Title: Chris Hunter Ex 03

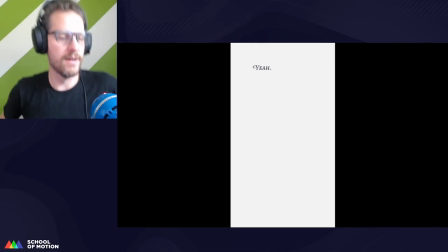So, I mean, that's shaving off almost a whole second of it showing up first, and I think that would help clear that confusion.
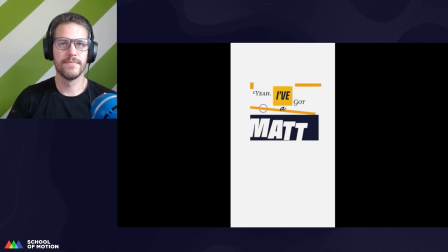Yeah, I got a match you can track.
Okay, and then the only other one that needs a little bit of attention here is the word "can," because it appears the same time as the word "you." So we see this and we see this at the same time, and I think this can just be delayed.
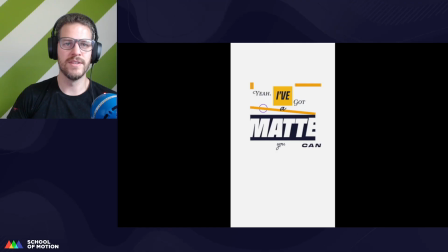I would just trim the layer so that it's not visible until right now, right when it starts to move. And that solves all the problems right there.
I got a match you can track. Keyframes are on the attack.
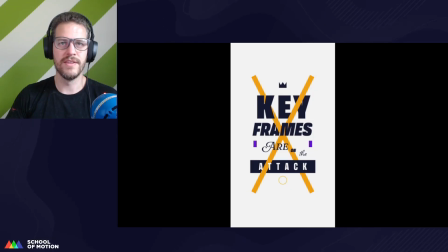Okay, so I think this is a good way to handle these lines here. They have their own animation, but it happens sort of with the word frames. Excuse me. And that's sort of the center point anyways, and the lines are originating from the center, so we're already focused right here.
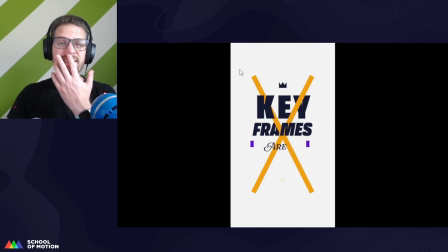Whereas with Quinn's example before, the word we were looking at was here, or sorry, Eugene. Quinn? I'm sorry, I forgot which one we just looked at. Eugene, sorry, Quinn is next.
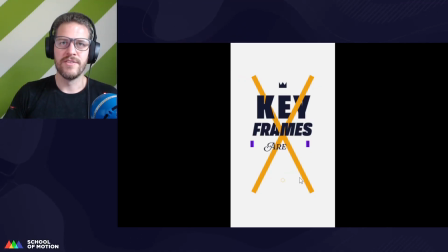So yeah, because we were looking down here and the lines were animating up here, it was sort of a visual competition. But because the animation of the lines originate from here,
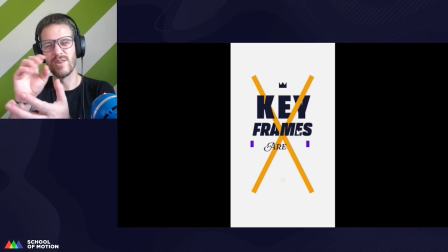and we're already looking at the word frames, it's okay to have them happen at the same time because we're looking in the same spot.
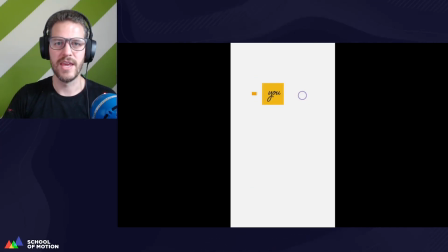Okay.
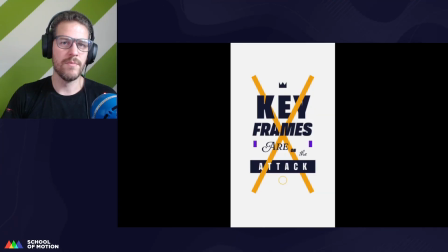Same comment about the word attack. Because we get that little bounce, it's a little better. We're getting a little bit more time to the word attack, but it might be even stronger if we get that banner animating,
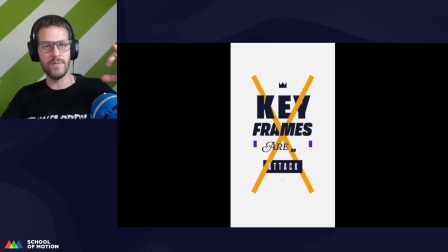and then just a few frames after that we get the word animating in, just to help sort of stretch out the animation a little bit.
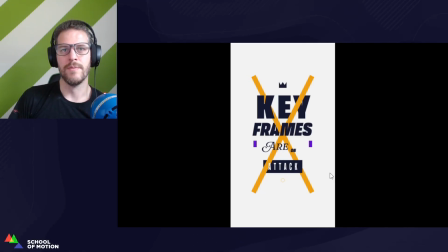That's just an idea. That's not the only way to approach that. So that's one thing to consider.
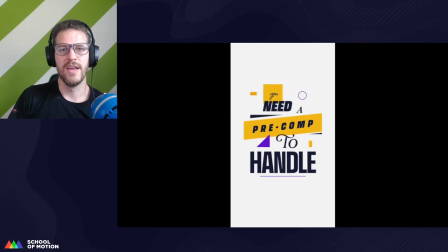On the attack, you need a pre-com to handle.
Okay, a great example is the way the word handle is done.
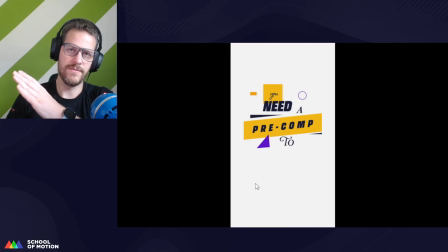It's the last word in the phrase here, and it has
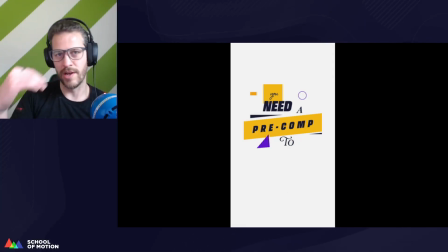an elongated animation, so it really helps draw it out and bring closure to this section.
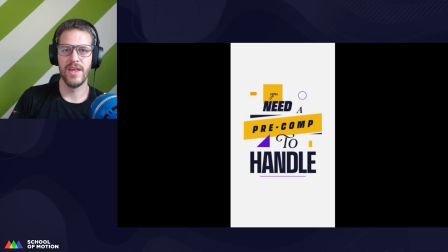You need a pre-com to handle.
Yeah, I love that little animation on 2 also. It's just that little bounce, but it adds so much.
You need a pre-com to handle. All of the layers are stacked.
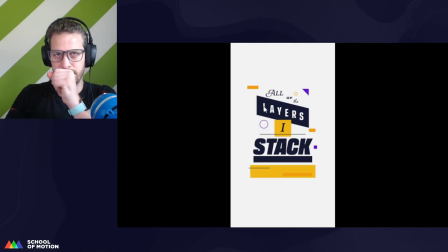Very nice work, Stephanie. Excuse me. And the next one we're going to look at, and the last one, is from Quinn.
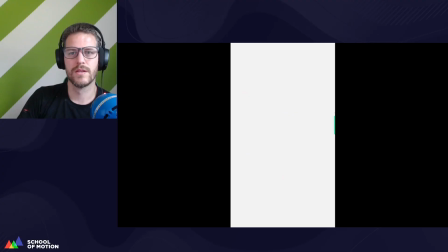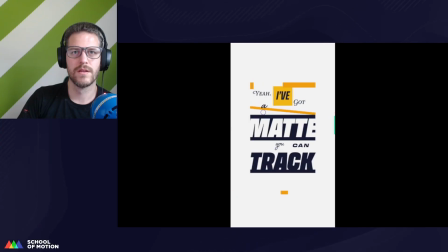Yeah, I got a match you can track. Keyframes are on the attack.
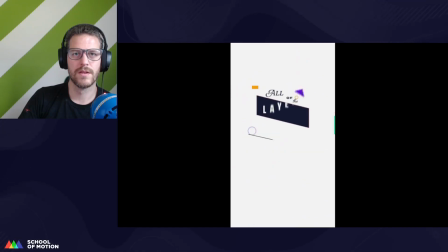You need a pre-com to handle. All of the layers are stacked.
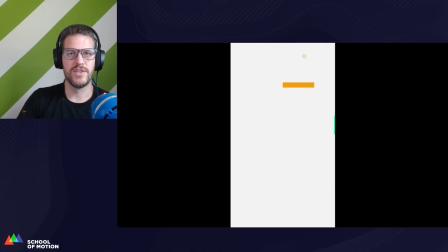Okay, so one thing I do want to touch on is there's a lot of people, and I think I even said this in last week's animation oatmeal, is that a lot of times when you're doing flat 2D graphics, well,
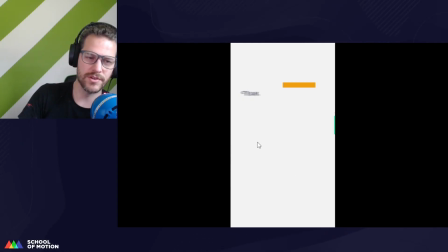okay, what I said was that the cursor on screen didn't need motion blur, but when you're doing flat 2D graphics,
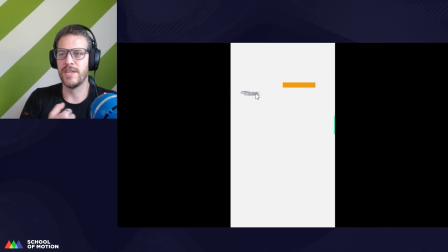a lot of people will say you don't need motion blur. That motion blur sort of obscures the design, that if you really want to do like a fast feeling motion, you can add smears and stretches and stuff like that.
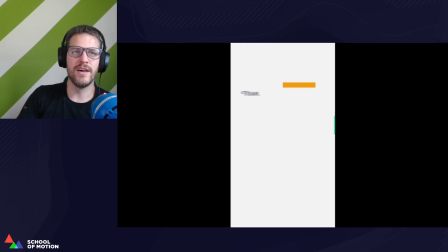And they're not wrong, but that's not a reason to rule out motion blur entirely. And I think in this case, motion blur works really well because the song is so rapid fire that seeing the
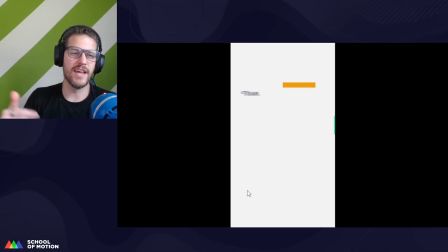elements have blur to them, it just helps them feel like they're moving really fast, and it sort of like it just mimics that rapid fire. It mimics that rapid fire element to the song.
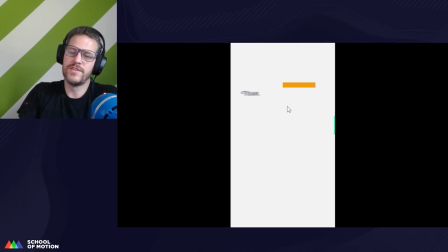So I think that the motion blur is working really well here. And it's just one of those things you have to think about it from project to project and see which one makes sense. You know, do I turn it on? Do I turn it off? I'm sorry guys, I don't have any water here.
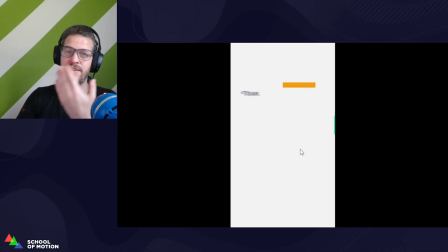My problem when I first started animating is that I just left motion blur on all the time. I never turned it off because I liked the way that it looked. But there were some projects that I did it on where it didn't really have any place there. This is an example of where it's working really well. Okay, so let's get to it.
Yeah.
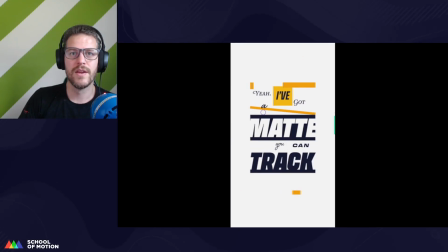Yeah, I got a match you can track.
Okay, couple things I love about this.
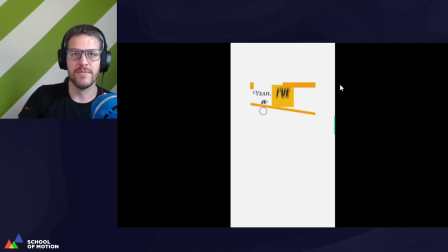One, there's lots of animated elements here. The square is animating up. This line, if we look at it, it pops up and then it launches the A up and then it like settles back down. So it's almost like a little seesaw. All the letters in mat have their own layer.
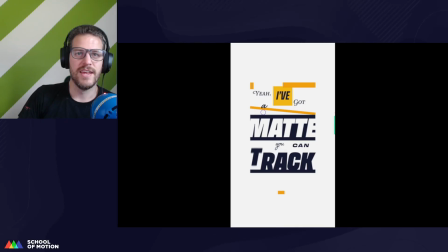They're all animated individually, and track is done in a way that makes it feel very heavy. It pops up and then it just smashes back down. And that's great because it's a bold text, so it feels heavy.
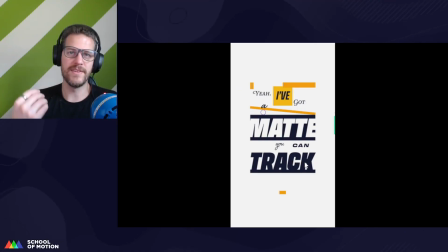It's dark in color. It feels heavy. It has emphasis because it's the last line in the song, in the verse. So there's a lot of really great stuff going on here,
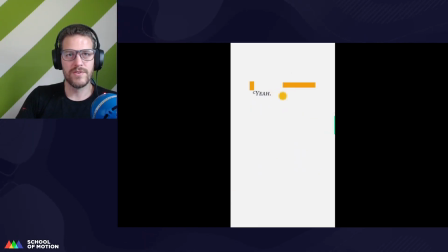and those are some of the examples. Sort of like the last one we looked at, yeah comes on just a little too early. We see it before we hear it.
Yeah.
So that can be addressed in a way where the animation is tweaked and the layers trimmed so that we only see it when we hear it.
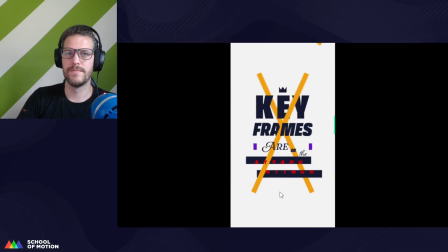I got a match you can track. Keyframes are on the attack. Keyframes are on the attack.
Okay. So this, again, just like with the last one, there's a lot of animated elements.
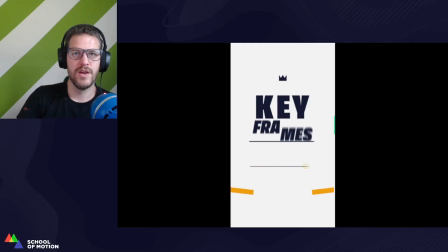If I scrub through frame by frame, we can see a lot going on. Let's break it down. So when the word key pops up, the crown flies up like it's getting launched off, and then it settles back in. This line that the word frames comes out of turns into this purple square.
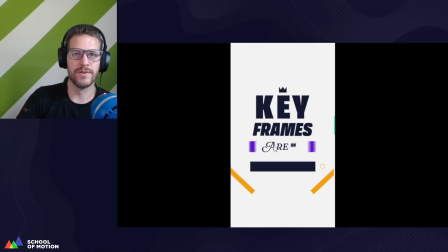And then it separates and it reveals the word R. So what Quinn has done is basically created a lot of reason for movement. Everything moves very purposefully.
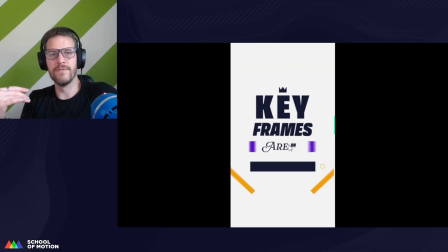There's things coming out from behind reveals. There's objects that are moving and morphing from one thing to the next. So there's just a lot of planning and thought that went into this, and I think it really shows.
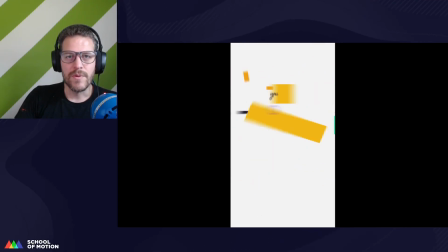On the attack.
Let's see.
On the attack.
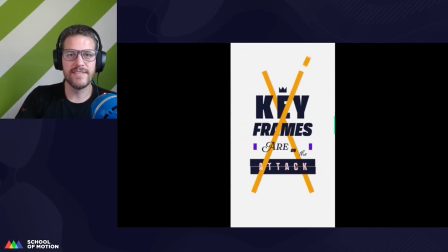Yeah, that's a nice little touch here.
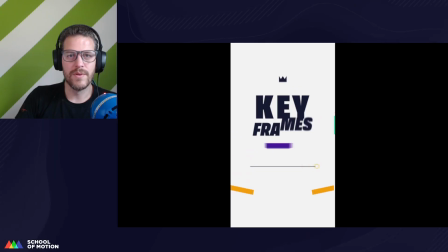It's really, really hard to see, and I addressed this in Quinn's. Critique, but this circle, which started off as over here,
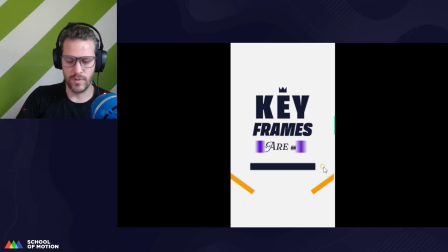it slides over and helps reveal the word attack, and then if you watch it, I'll frame through, it shrinks down into like a little line, and then it cuts the word attack in half. And that's really cool.
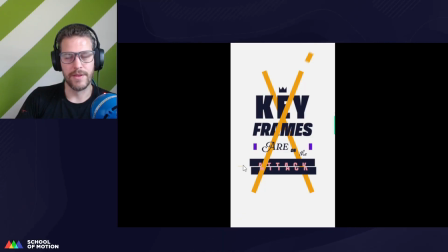It's hard to see it, so I would make that a little thicker, but it's a really cool detail.
You need a pre-com to handle.
Okay, same comment as before about the last line in the word.
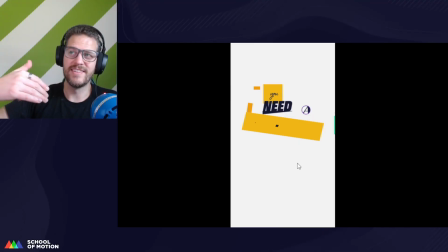I'm gonna emphasize this. I'm gonna keep hammering it in because I think it's very important.
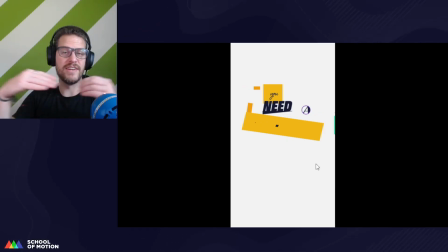Handle it's stretched out. The animation is elongated. We're given time to process, and we're feeling the whole bar, thanks to that little rest period we get by emphasizing the word handle.
Need a pre-com to handle.
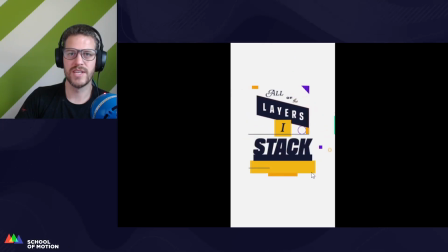All of the layers are stacked.
Okay. Couple more points. This ball bounce is great.
All of the layers are stacked.
I love it. It's a great ball bounce. It has nice acceleration to it. It feels pretty natural.